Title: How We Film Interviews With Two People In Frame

In this video, we'll discuss how we film interviews when there are two or more people in the frame.
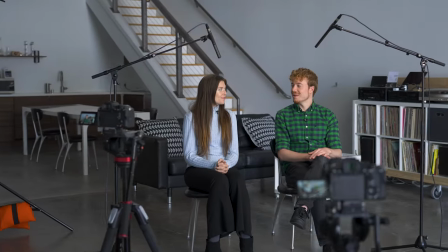[0:05]
While this setup relies on many of the same concepts as one-person interviews, there are some key differences to keep in mind.
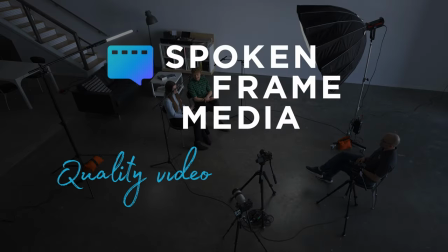Focus. Maintaining focus on everyone in frame can be tricky when filming two or more interview subjects.
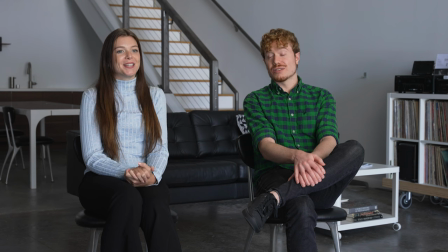[0:24]
One way to achieve focus is by making sure each subject is within the area of acceptable sharpness, also known as depth of field.
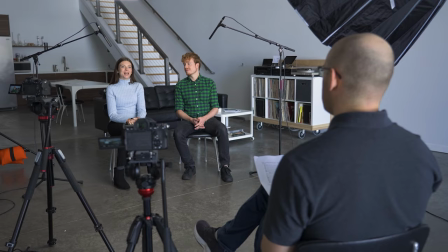[0:31]
We do this by having our interviewer just to the side of the camera so that our interview subjects are about the same distance from the camera when facing them. If the distance between each interview subject relative to the camera is too much, one subject will be in focus while the other is blurry. There are a couple ways to increase our depth of field. One is to raise the aperture.
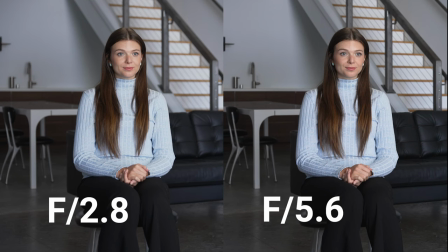[0:54]
The narrower the aperture or higher the f-stop number, the deeper the depth of field.
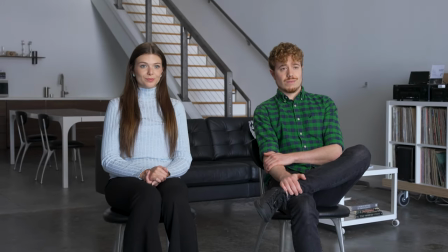[0:59]
The second is to frame the subjects with a wider shot scale by either using a shorter focal length or by moving the camera back.
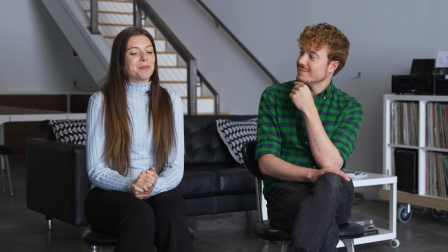[1:08]
Camera angles. Our A-cam will have all of the subjects in frame. We place the camera close to the interviewer and line of action.
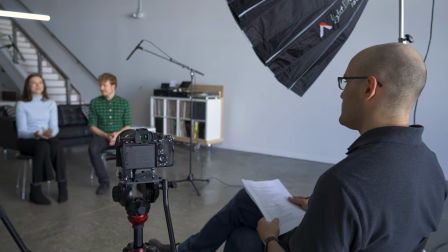[1:16]
Besides helping with focus, it also creates a more personal eye line with the subjects. When filming with two subjects, we can actually get three camera angles from A-cam because we film in 4k but export
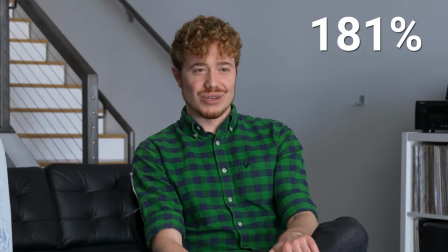[1:29]
our final videos in 1080p we can zoom in up to 200% on the shot while editing without reducing the quality.
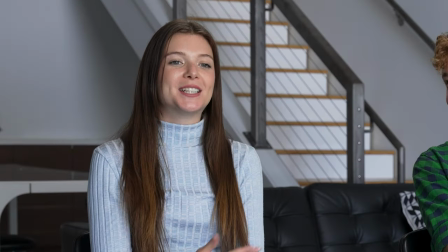[1:37]
This allows us to have a wide shot and create close-up shots of each subject from the same camera.
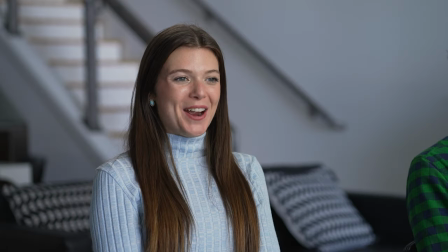[1:43]
For BCam we have a camera operator pan between the interview subjects as they talk.
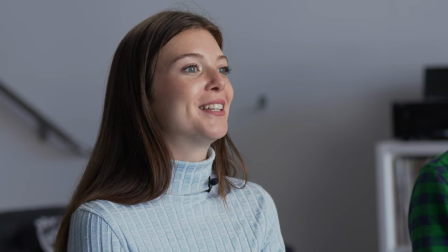[1:48]
For some productions we use a third camera so that we have full coverage of each subject for the entire interview microphones we
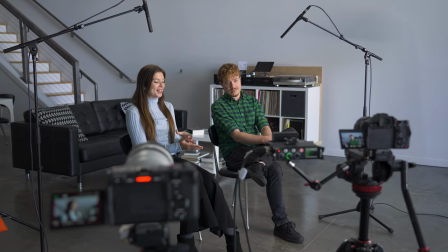[1:57]
give each interview subject their own microphone to capture the highest quality audio each microphone is recorded to its own audio track
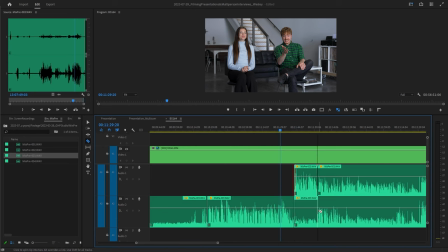[2:05]
this allows us to edit each subject's audio individually and mute the other microphones when not in
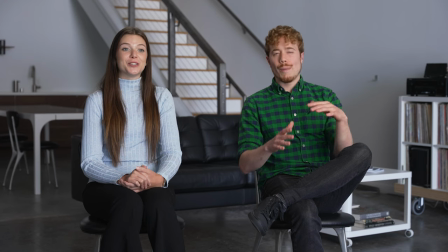[2:11]
use if we only used one microphone we wouldn't be able to remove crosstalk during the interview. When using multiple microphones, it's also important to follow the three-to-one rule for mic placement.
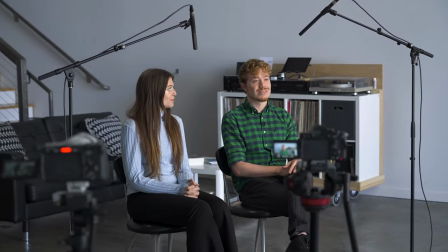[2:26]
This rule says that when using two or more microphones in the same scene,
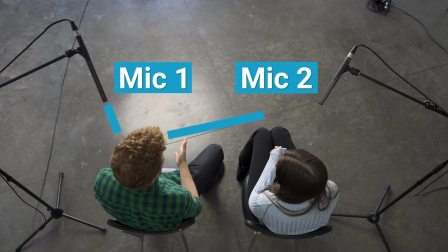[2:30]
the second mic's distance from the subject should be three times the distance between the first mic and the subject.
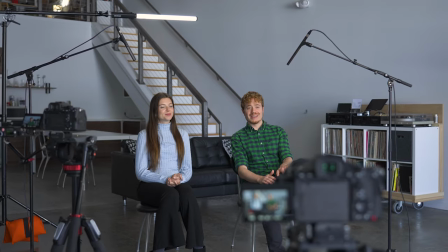[2:36]
To record audio for two subjects, we use two boom mics, two laughs, or both.
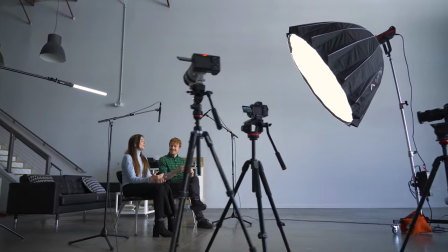[2:45]
When filming two or more people, it's important that the key light is evenly distributed on each person's face. We can achieve this in one of two ways.
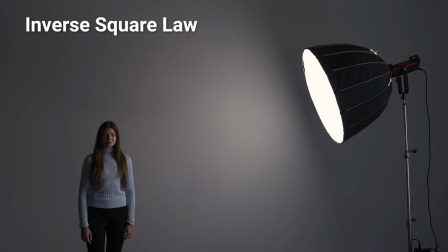[2:54]
The inverse square law states that a light source's intensity is relative to the distance from a subject,
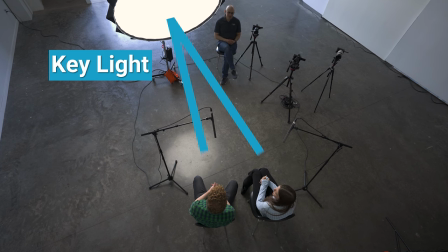[3:01]
so we place the key light so that it is about the same distance from each person.
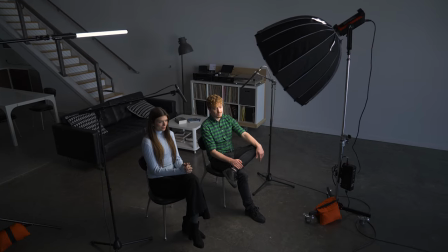[3:06]
Otherwise, if the light was significantly closer to one subject,
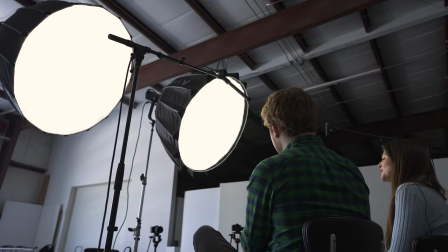[3:09]
they would appear much brighter than the second person the other method is to use two separate key lights for the interview subjects if you have any questions or want to share your own strategies for filming multiple interview subjects leave a comment below thanks for watching